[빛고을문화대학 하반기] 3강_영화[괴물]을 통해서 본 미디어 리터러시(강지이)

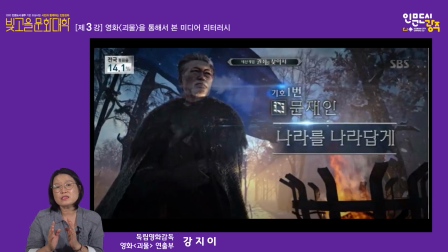저는 다른 선생님 강의 때 이 화면을 처음 보게 됐는데 너무 재밌는 그 화면이더라고요. 너무 많은 걸 포함하고 있는 화면이어서 선생님들이랑 같이 이 화면을 보면서 이야기를 해보도록 하겠습니다.
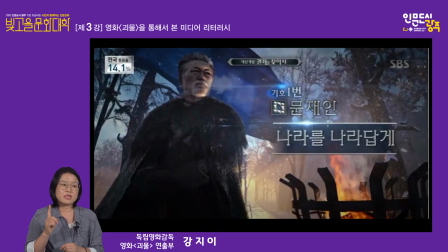자, 기호 1번 문재인 나라를 나라답게. 자, 이 화면에서 문재인 후보였죠. 이때 당시에 어떻게 보이세요? 이 후보의 이미지 어떻게 보이시나요?
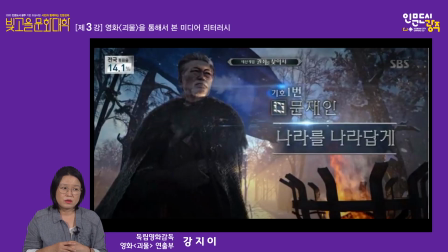시간대를 보시면 어둠을 밝히는 빛이 비춰지고 있죠.
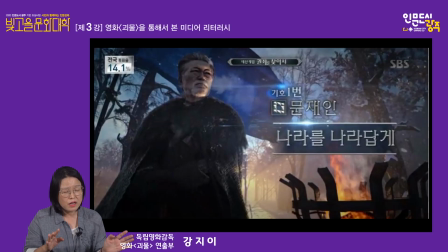새벽이에요. 뭔가 새벽의 느낌인데다가 그리고 앞에는 따뜻한 불이 있어요. 그래서 따뜻한 대통령의 이미지가 들어옵니다. 어둠을 몰아내고 그리고 우리나라를 따뜻하게 만들어줄
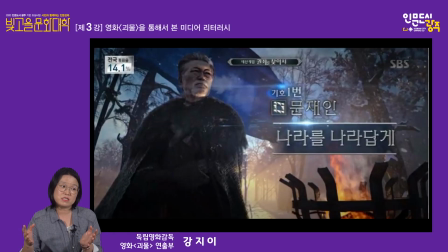수 있는 어떤 지도자의 이미지가 이 프레임 안에 들어와 있다는 거죠. 그리고 이 대상을 어떻게 찍었냐면 안각으로 카메라를 아래로 해서
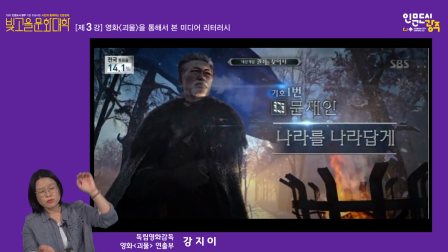그 길이감을 더 증폭시켰죠. 이렇게 길이감을 증폭시켜서 찍을 때 안각은 권위적인 느낌을 더 많이 살릴 수 있는 카메라 기법이라고 아마 많은 분들이 알고 계실 거예요.
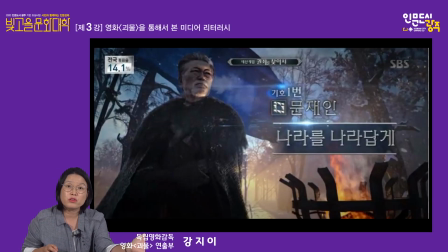그냥 딱 봐도 뭔가 위험 있어 보이는 느낌이 드시죠? 그것은 바로 카메라가 대상을 그렇게 찍었기 때문입니다. 그래서 권자를 찾아서 라는 이 대선 게임 중에 나온 이미지 중에 기호 1번 문재인
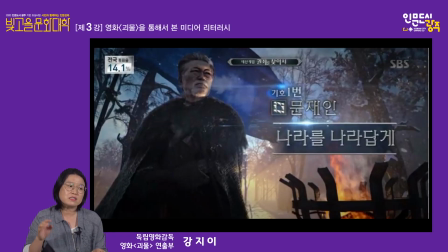후보는 나라를 나라답게 진짜로 다스려 나갈 수 있는 새 시대를 열어갈 수 있을 것 같은 그러한 이미지로 그려졌습니다. 제가 읽을 때는요. 왜냐면 읽는 것엔 정답이 없으니까.
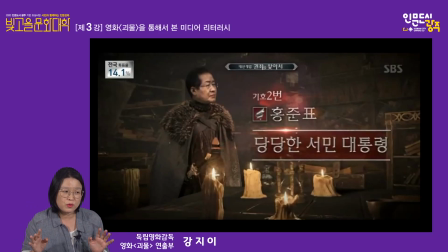자, 기호 2번 홍준표 후보 당당한 서민 대통령 보시면 공간이 어딘지 잘 모르겠죠. 저는 그런 느낌이 들더라고요. 공간이 어딘지 모르겠어. 근데 기호 1번은 어때요?
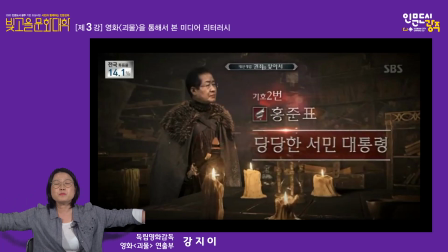드넓은 어떤 숲에 이 인물을 놓아서 그 숲의 여유까지도 이 인물이 다 차지할 수 있도록 했거든요. 근데 이 홍준표 후보는 답답해 보이죠. 우선 실내에 이 후보를 두고 지금 누구랑 눈을 맞추고 있는지 모르겠는데
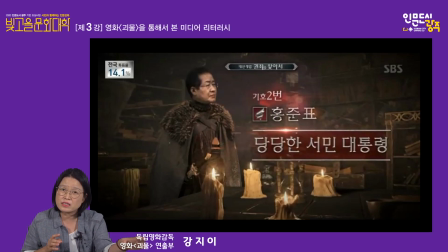빛이 있긴 하지만 아까하고 다른 빛의 강도를 볼 수가 있죠. 그리고 여기가 어딘지 모른다는 느낌과 지금 입고 있는 옷의 느낌과 이게 약간
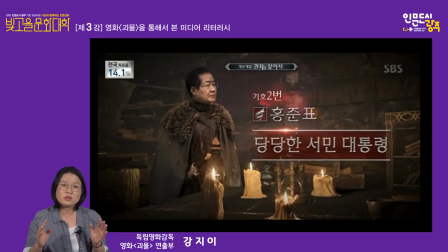답답한 느낌을 주는 어떤 그런 이미지로 읽어볼 수 있을 것 같습니다.
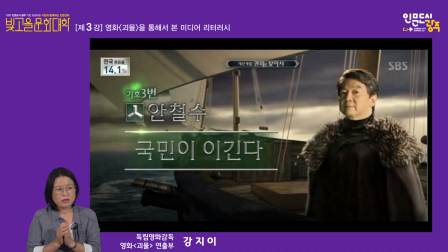자, 기호 3번 안철수 후보 국민이 이긴다. 자, 안철수 후보는 어디에 태웠어요? 배에 태웠어요. 그리고 지금 바다를 향해서 가고 있는데
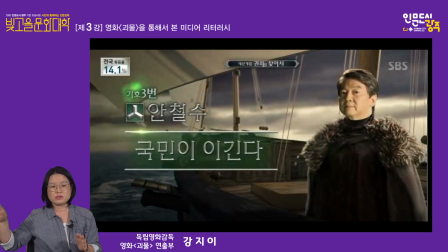저쪽에 배가 있는 건지 저 다른 쪽에 배가 있는 건지 알 수 없습니다. 그쵸? 그래서 혼자 가는 듯한 이미지. 이 배에 혼자 타고 혼자 어디로 가고 있는지도 모르게
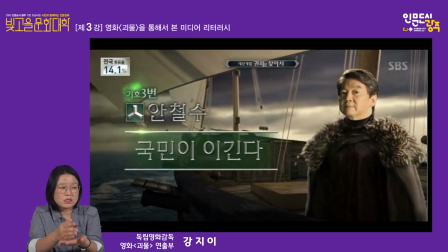가고 있는 이미지가 이 안철수 기호 3번 후보의 이미지로 지금 보여지고 있습니다. 약간 소통이 힘들고 고집불통의 이미지 같은 게 들어오죠.
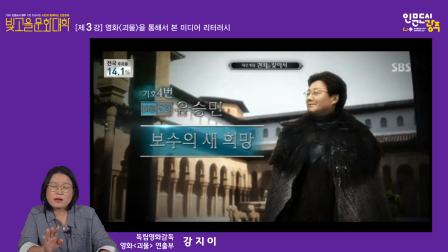자, 기호 4번 유승민 후보 바른정당 보수의 새 희망이라는 캐치프레이즈를 걸었는데 보시면 어디로 보냈어요? 거의 옛날도 모자라서 고대 시내로 보냈어요.
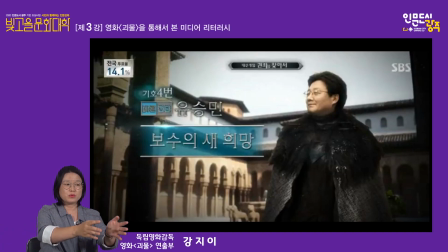거의 아테네 같은 신전으로 이 인물을 보냈는데 보시면 앞에 기둥이 가로막고 있죠. 인물을. 그래서 이 인물을 더 답답하게 가두는 느낌. 아까 문재인 후보를 보여줬을 때는 앞이 탁 트였죠.
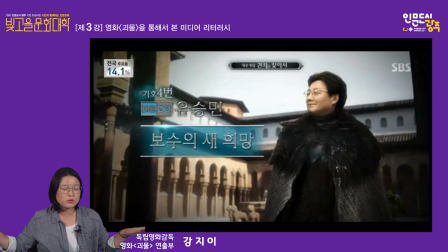아무것도 그 후보를 가로막고 있는 게 없었는데 지금 들어오는 후보들의 이미지들은 이렇게 각을 세워서 이 후보가 더군다나 바라보고 있는 방향에
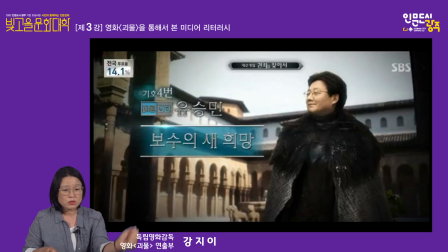뭔가 답답한 느낌을 더한 이미지를 보여주고 있습니다.
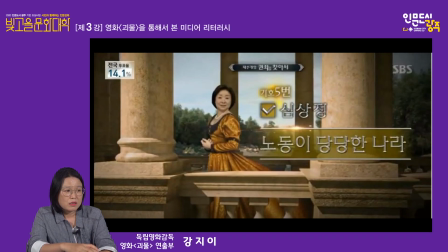소통은 힘들겠죠? 자, 기호 5번 심상정 후보 노동이 당당한 나라 노동운동한 후보한테 지금 뭐를 입혀놨냐면 백설공주 옷 같은 드레스를 입혀놨어요.
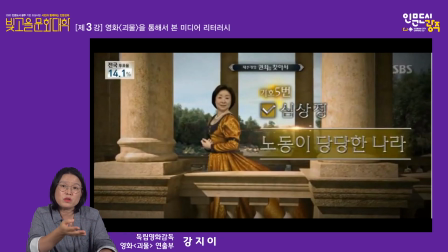그리고 이 후보는 또 어떻게 표현을 하고 있냐면 사방에 기둥으로 막아놨습니다. 사방의 기둥 안에서 이 후보가 움직일 수 있는 공간은 굉장히 적게 보이죠.
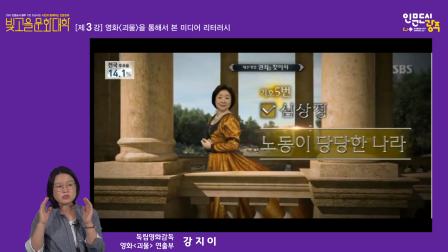굉장히 답답하고 성에 갇혀있는 공주 같은 이미지를 주는데 왜 노동운동을 한 이 후보에게 드레스를 입히고 진주 목걸이를 달아줬을까요?
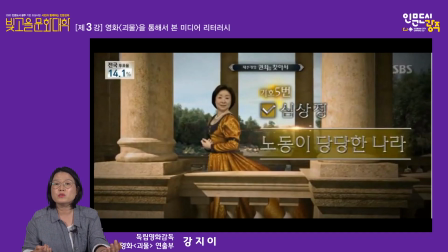저는 이 이미지를 보면서 굉장히 많이 놀랐거든요. 아, SBS에서 선거 개표 방송을 하는데 이런 이미지를 보내주는구나. 편집이죠.
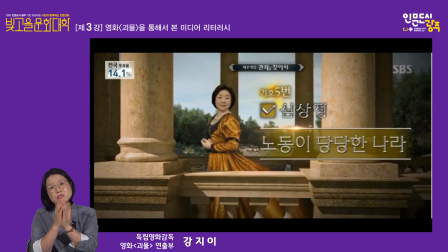이 이미지를 이렇게 편집할 수 있는 게 바로 매스 미디어의 힘이라고 생각이 듭니다.
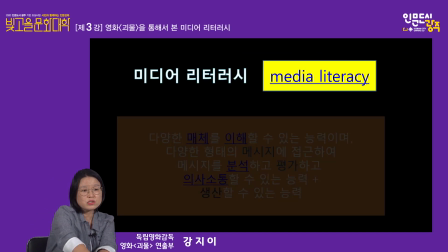우리는 그렇기 때문에 수시로 이 매체를
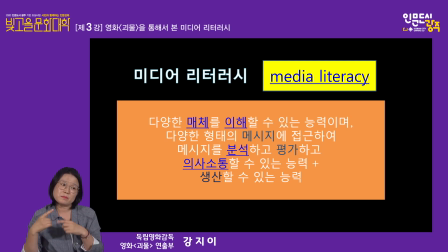이해하고 이 매체를 분석하고 이 매체를 평가하고 의사소통해야 해요. 그래서 또한 아까 말씀드린 대로 컨텐츠를 재창조할 수 있는 어떤 생산할 수 있는 능력도 갖추면 좋겠죠.
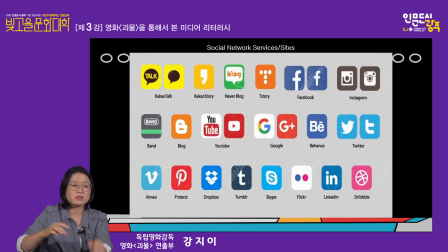근데 이 미디어 리터러시가 더욱더 중요해진 거는 바로 소셜 네트워크 서비스 이 사이트들을 통해서 우리가 주고받는 대사들, 주고받는 정보들이 너무나 많기 때문이 아닌가 싶어요.
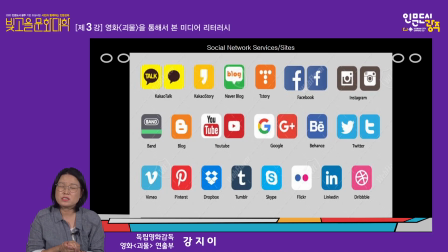하루에 몇 시간이나 하세요? SNS? 저는 잘 안 하는 편인데 여기를 통해서 받는 정보들이 상당하죠.
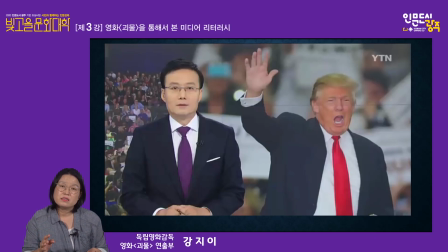SNS가 사실 트럼프 대통령의 당선에 결정적인 역할을 했다라고 미국에서 분석을 했죠.
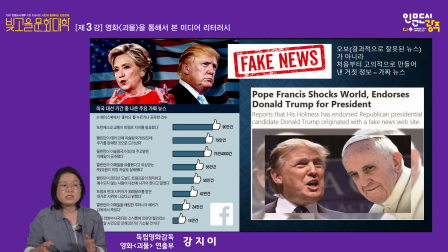그런데 무엇이 바로 페이크 뉴스, 가짜 뉴스가. 가짜 뉴스는요, 오보하고는 달라요. 오보는 결과적으로 잘못된 뉴스라고 밝혀진 뉴스이고요. 가짜 뉴스는 처음부터 고의적으로 그렇게 만든 거죠.
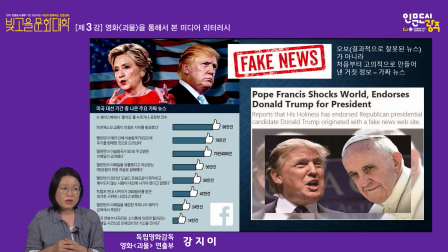의도를 가지고 거짓 정보를 흘리는 거죠. 이 가짜 뉴스를 퍼나른 SNS 때문에 사실은 트럼프가 당선이 되었다라고 이야기를 하는데
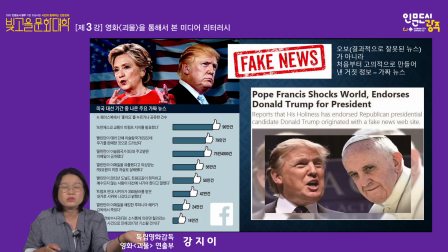보시면 이 페이스북에서 공유된 건수들이 나와 있고 그리고 가짜 뉴스의 내용들이 나와 있죠.